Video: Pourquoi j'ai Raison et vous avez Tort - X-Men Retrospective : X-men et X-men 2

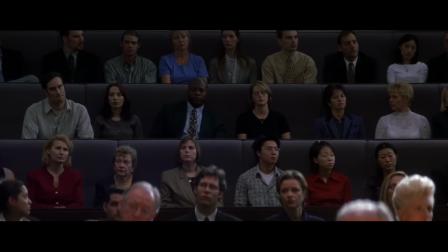[4:08]
Leur sujet de discorde étant cette norme qui, par peur,
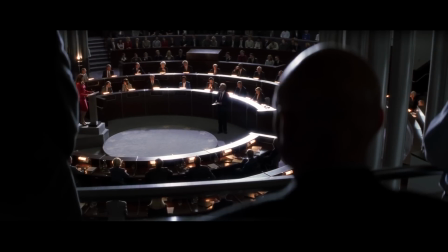[4:11]
voudrait se protéger avec la loi du sénateur Kelly qui vise à créer un fichier global répertoriant les mutants et qui rappelle les sombres heures du McCarthyisme et sa chasse aux sorcières.
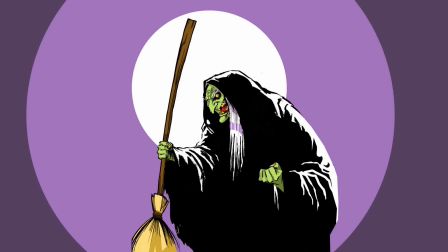[4:20]
Non, c'est une expression, ils chassaient pas les sorcières, mais les communistes. Ouais, on va dire ouais.
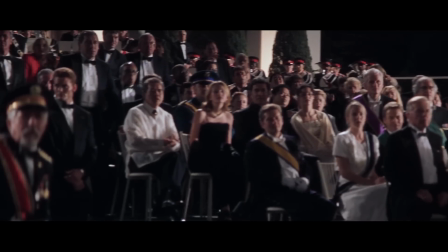[4:26]
Le plan de Magneto, d'ailleurs, de transformer les dirigeants du monde afin que la cause des mutants devienne aussi la leur, évoque l'histoire religieuse, en particulier celle du christianisme.
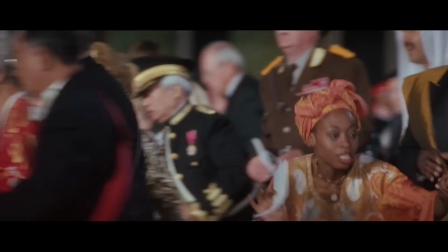[4:33]
Pendant longtemps une minorité persécutée, elle est un jour devenue la religion de l'empereur Constantin Ier,
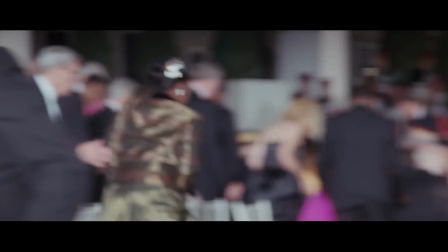[4:39]
devenant ainsi le culte d'État officiel à Rome, et permettant son expansion en Europe à travers l'Empire romain.
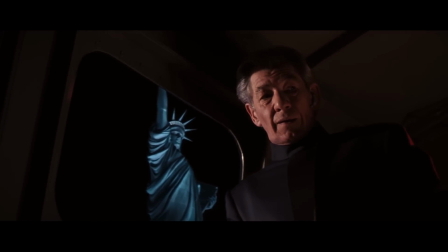[4:44]
Il est d'ailleurs intéressant de noter que ce plan est mis en place depuis la statue de la Liberté. Si les films conservent une certaine légèreté, autorisant quelques blagues...
What do they call you?
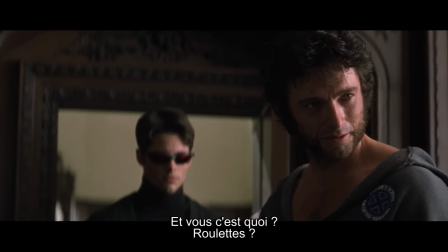[4:54] Wheels?
il est clair qu'on est assez loin de Superman fourrant ses ogives dans son petit panier. Prenons l'exemple des nazis.
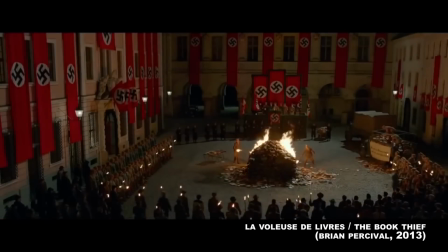[5:04]
Les nazis sont des méchants qui peuvent être pris de plusieurs façons, soit avec sérieux, généralement dans les films d'époque, soit pour le délire,
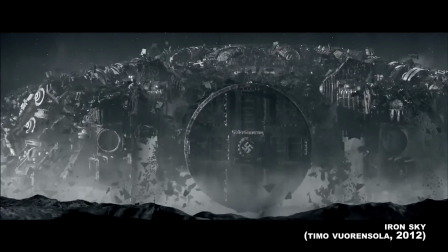[5:10]
où on peut aller jusqu'aux zombies nazis et autres fantaisies, qui n'ont pour but que d'utiliser les idéaux politiques d'extrême droite pour ne pas avoir à se faire chier à faire
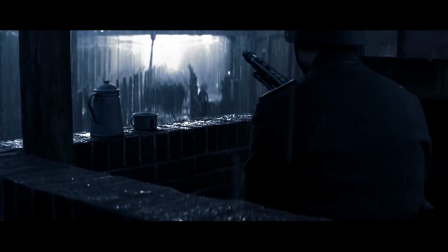[5:16]
un méchant. Voilà une œuvre de fiction dont le message est tellement sérieux et puissant que son ouverture se passe dans un camp de concentration, dans une scène extraordinairement forte.
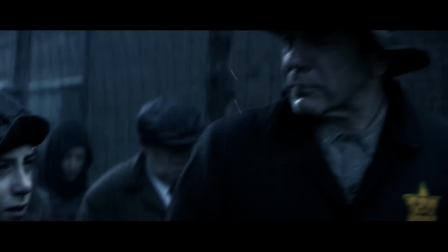[5:25]
Il faut quand même être sacrément sûr de ce que l'on fait pour intégrer de façon si brusque et frontale l'Holocauste, surtout en scène d'ouverture.
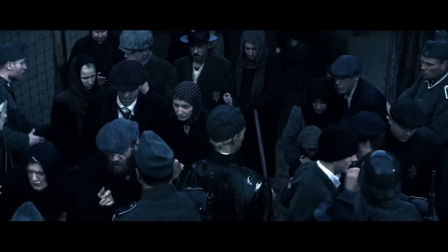[5:31]
Elle est filmée avec respect et gravité, mais si le contenu du reste du film n'avait pas eu la portée qu'elle a, si par exemple il s'était agi d'une banale histoire des X-Men qui affrontent un autre mutant criminel,
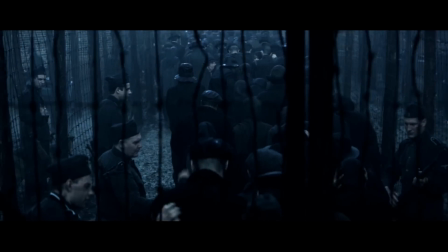[5:40]
on aurait légitimement pu se considérer choqué de traiter un tel sujet avec insouciance. Mais Singer a vraiment voulu bien faire les choses.
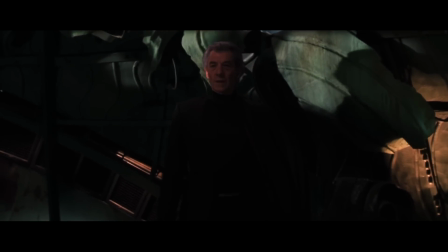[5:47]
Par exemple, il s'est posé la question suivante. Comment puis-je faire évoluer le cinéma pour filmer des humains évolués ?
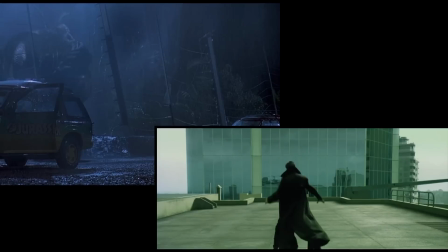[5:53]
N'oublions pas que nous sommes à une période charnière du cinéma moderne.
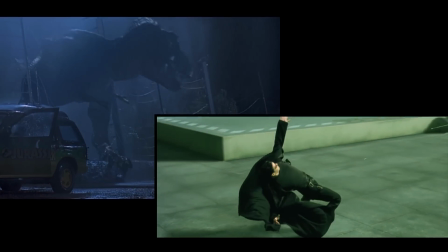[5:55]
La révolution numérique s'est amorcée depuis 1993 et la sortie de Jurassic Park, et l'on commence à peine à élaborer des mises en scène assistées par ordinateur.
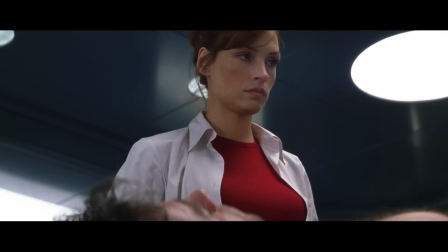[6:03]
Singer a fait évoluer ses mouvements de caméra pour qu'ils puissent suivre des humains évolués. On dénote par exemple ce plan où Jean récupère un objet qui est loin d'elle.
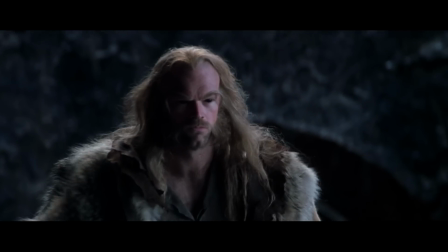[6:11]
Dans une scène classique, il aurait fallu faire panoter la caméra, suivre le personnage qui se déplace, etc.
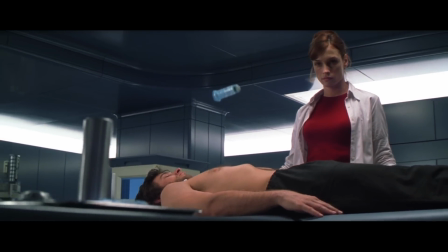[6:16]
Alors qu'avec le numérique, on peut placer la caméra en face de Jean, voir l'objet au premier plan, en un seul mouvement qui, au lieu de suivre le personnage, suit l'objet.
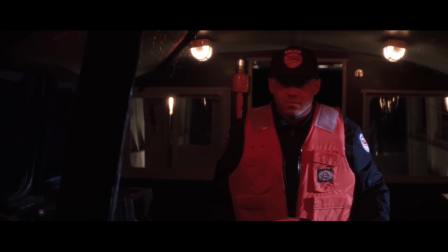[6:25]
On peut également noter le plan où l'on révèle que Mystique est aux commandes du bateau, car la caméra peut,
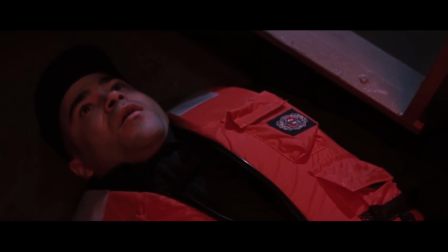[6:30]
en un seul mouvement, montrer le personnage, faire un panneau travelling jusqu'au corps joué par le même acteur, et revenir à sa position de départ avec la mutante à la barre.
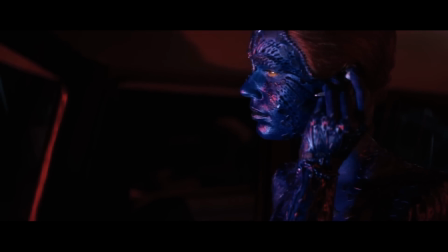[6:38]
Enfin, suivre la récupération de Wolverine,
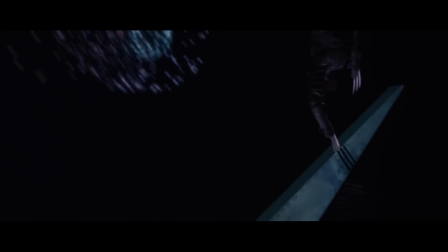[6:40]
tournant grâce à ses griffes en image de synthèse autour d'un pic de la couronne de la Statue de la Liberté, avant de se réceptionner, là aussi, en un seul plan immobile.
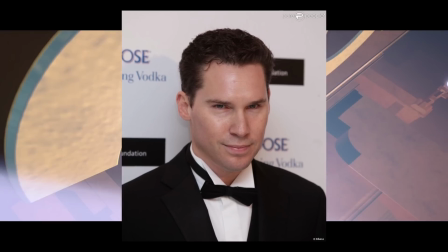[6:48]
En revanche, si Singer était audacieux, on sent que les studios étaient un peu frileux.
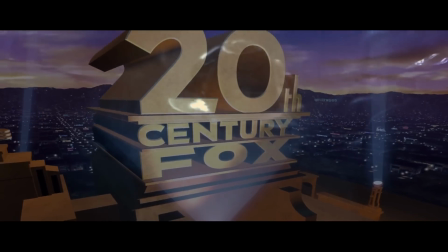[6:52]
Certes, on ouvre dans un camp de concentration, mais surtout, ne pas faire trop réfléchir le spectateur.
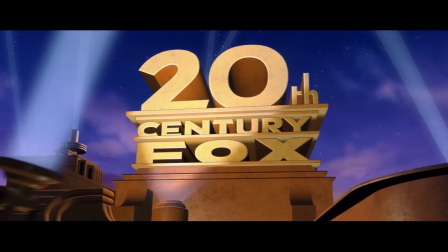[6:57]
S'il veut réfléchir, qu'on lui donne de quoi faire, mais que ça n'empêche pas les gens de bouffer leur popcorn s'ils en ont envie.
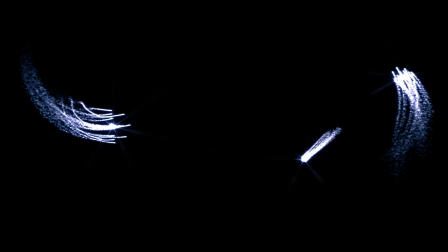[7:02]
Le meilleur exemple, c'est le tout début du film, l'ouverture pourrait-on dire avant le générique, où le professeur explique le phénomène de la mutation. Voici comment on montrait ça de nos jours, où on pense qu'on peut réfléchir sur un scénario de comics.
Mutation. It is the key to our evolution.
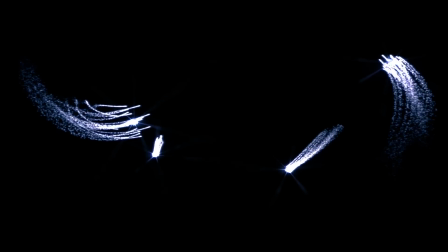[7:20] It has enabled us to evolve from a single-celled organism into the dominant species on the planet.
Et voici ce que ça donne lorsque le professeur parle avec une grosse envie de pisser.
Mutation.
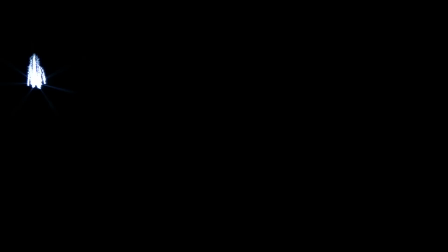[7:31] It is the key to our evolution. It has enabled us to evolve from a single-celled organism.
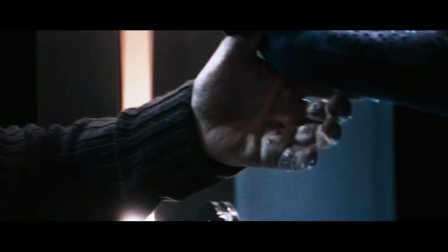[7:36]
C'est un indice assez clair de l'état d'esprit de la Fox face au sérieux avec lequel Bryan Singer traite son sujet. Ce qui ne l'empêche pas, cela dit, de savoir glisser des notes d'humour assez bien trouvées.
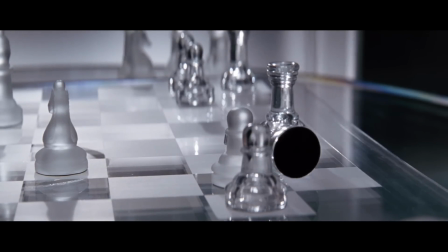[7:45]
X-Men est encore un coup d'essai, mais on peut les remercier, réalisateurs et producteurs, d'avoir eu l'audace d'essayer. Et pourtant, on oublie trop souvent que X-Men a été le premier à faire ce pas en avant, parce qu'il est sorti juste avant Spider-Man. Et Spider-Man est sorti juste après ça.
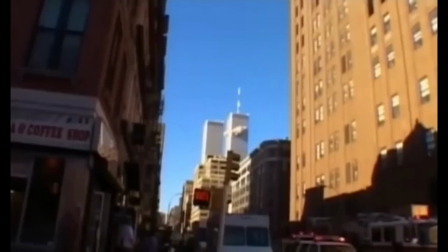Face à la peur directe et immédiate du terrorisme, les questions soulevées par X-Men semblaient d'un autre temps, alors qu'elles étaient au contraire d'autant plus pertinentes, et X-Men nous offrira une suite en 2003.